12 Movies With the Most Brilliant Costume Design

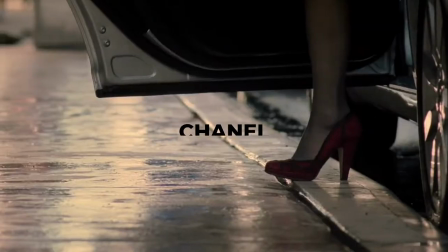Are you wearing the Chanel boots? Yeah, I am.
Chanel, Calvin Klein, John Galliano, Marc Jacobs.
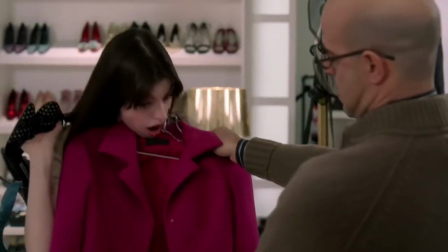What is the total cost?
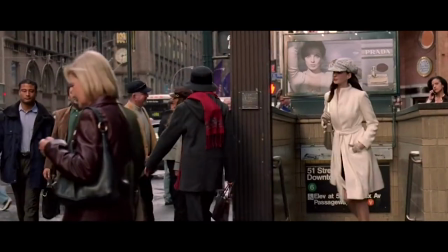Almost $1 million was spent on a wardrobe for The Devil Wears Prada, which makes it one of the most expensive in the history of cinema.
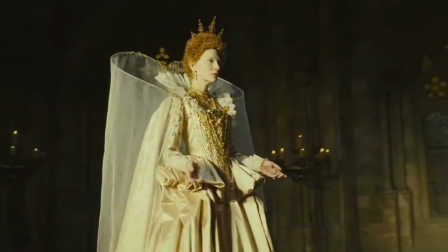And what about the rest of the movie masterpieces? Today we'll go through a list of 12 movies with the most brilliant costume designs in history of cinema and
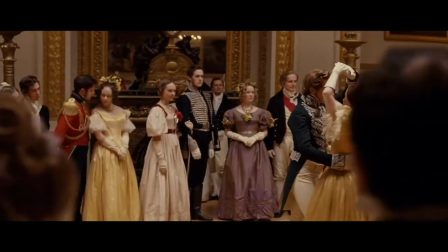find out how to spend $35 million on costumes without adding any special effects. What outfits use more than a million Swarovski stones, which by the way couldn't be washed during filming?
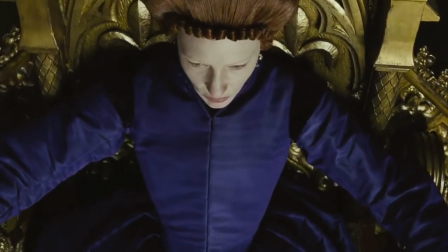What does the color purple of Queen Elizabeth's dress mean in the film The Golden Age? And who allowed Keira Knightley to start each day of filming with a choice of jewelry?
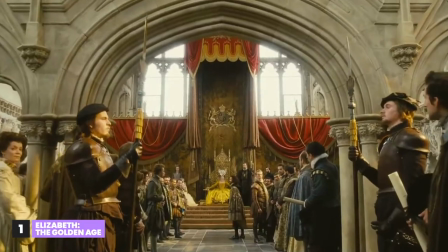So what do we have here? Oh yes, where are we without a unique Golden Age with Cate Blanchett in the title role.
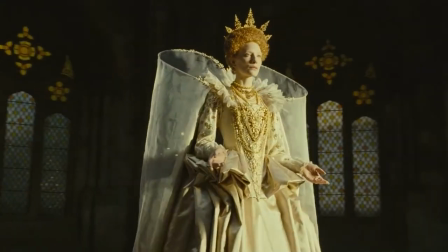The costume designer, Alexandra Byrne, fully focused her attention on the color rendition of the outfits,
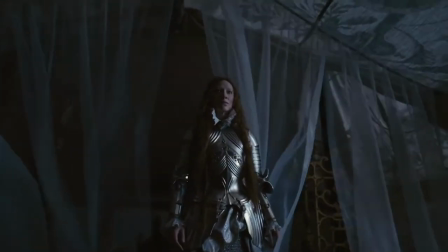which reflected the mood and experiences of a certain stage of the queen's life. Red and orange dresses symbolize the coronation in power.
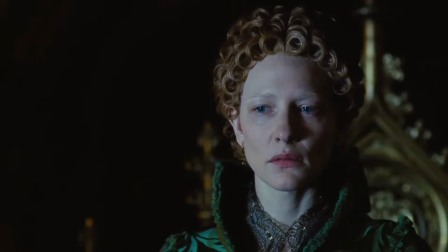Dark colors convey the state of the heroine in a period of disappointment and the most difficult trials,
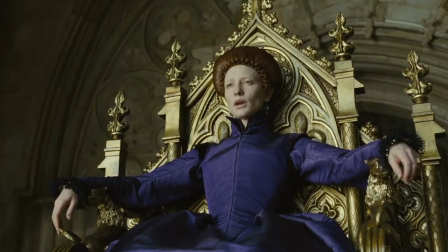like in this moment, where she's in an emerald green dress and here in a purple one during the execution of her half-sister in the war with Spain.
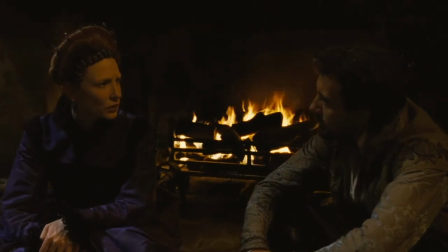Symbolically, it turned out very interesting.
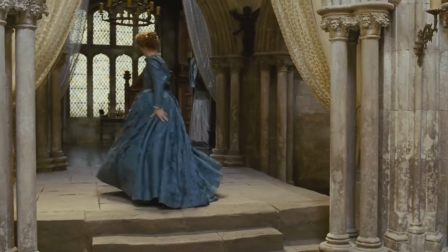The red color of Mary, spilled blood, is superimposed on the blue color of Elizabeth, and voila, here it is, purple.
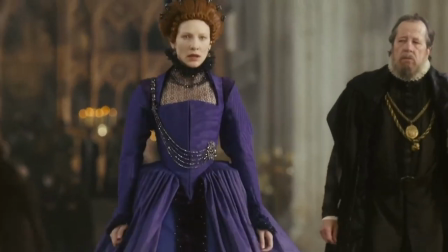In addition, purple was considered the color of mourning in this era, so it is not accidental here.
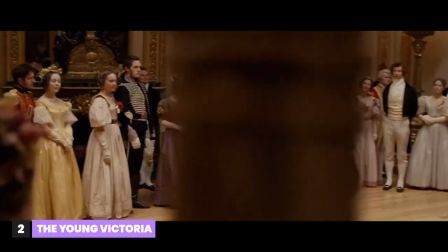35 million dollars, and not a single special effect. Critics were outraged.
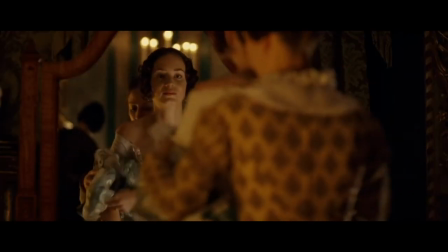Meanwhile, the lion's share of funds went to tailoring costumes. three outfits were
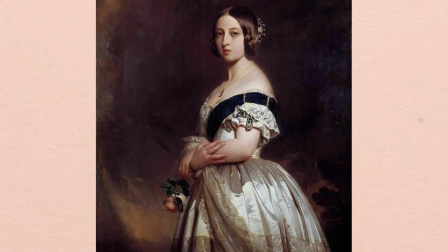exact copies of the real dresses of the English Queen Victoria mourning wedding
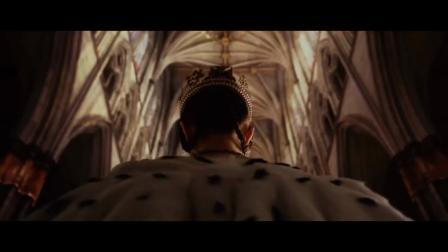and coronation and each of them appeared in the final movie only for a few seconds of screen time to be more precise the wedding dress was made of
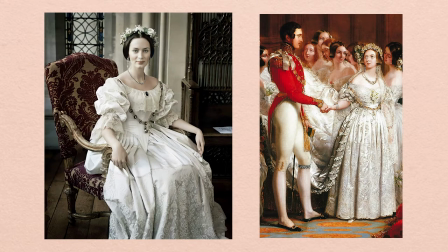silk decorated with voluminous flowers and a geometric schnipp sharp nosed cape which made Emily Blunt's waist extremely thin the look was completed with an antique silk veil that Sandy Powell the costume designer had found specifically for the film,
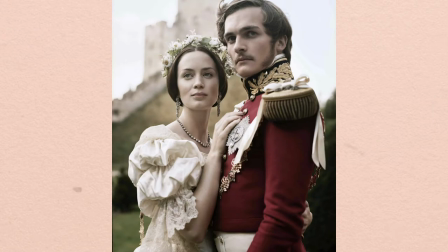and a chain with the garter of the Order of St. George. Yes, I hadn't forgotten about him either.
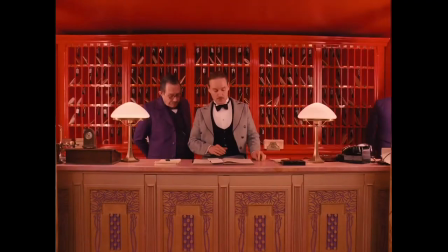Since the direction of the film is ironically utopian, it was decided to take the colors fabulous, rainbow.
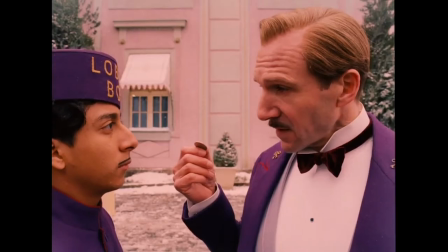The top five are red, pink, yellow, gold, and the leading purple. The choice of felt fabric was also not accidental. Costume designer Milena Cananero said in an interview that, that, it is felt that it is most often used in the tailoring of military uniforms.
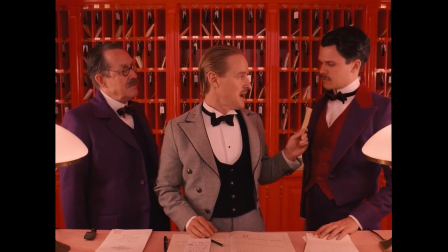So that's why throughout the film I felt something was wrong. Did you also have this feeling? Write it in the comments!
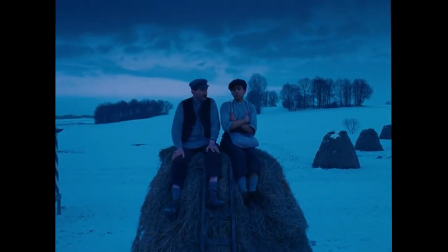The costumes of the characters have a hidden meaning and reveal their characteristic features.
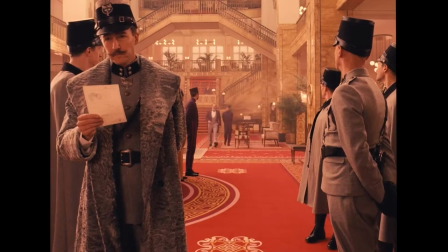So, the golden dress symbolizes the setting sun, and the grey and black uniforms become a sign of the approaching darkness of the city.
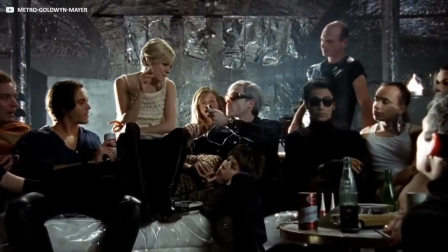Eddie Sedgwick is such a fashionista. It had everything the 1960s were famous for, rethinking fashion, beauty, luxury,
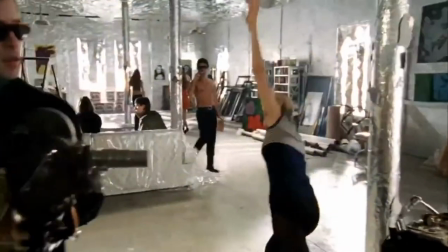and dress code, crazy energy, challenges, and naivete at the same time, pop art, thrash, and rock and roll.
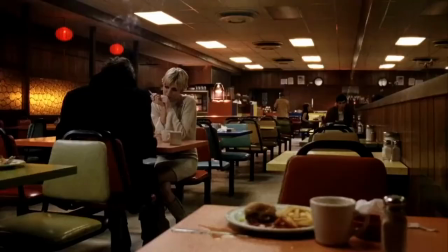Among the many stylish heroines of that time, she shone the brightest. Not for nothing did the IMDb website describe her as a bright social butterfly. Forty years later, John Donne became the best expert on Eddie's style when he became the costume designer for the movie Factory Girl,
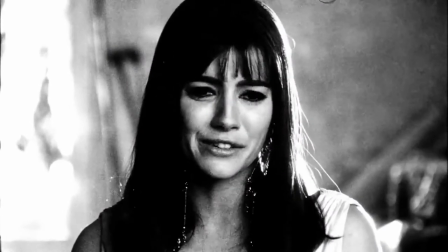where Sienna Miller plays the main role quite well. Scrapulously studying the archives, Dunn was struck by the fantasy of the heroine of the film.
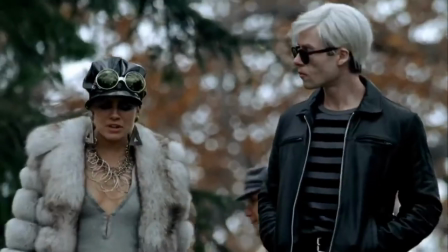He said that she did not have a favorite designer, guru, or stylist, like all current style icons.
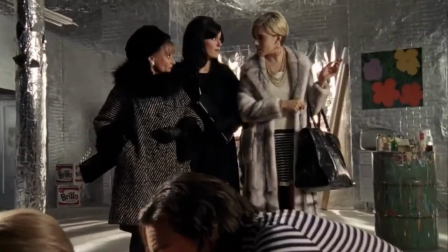She came up with everything herself, and I am personally delighted with her style.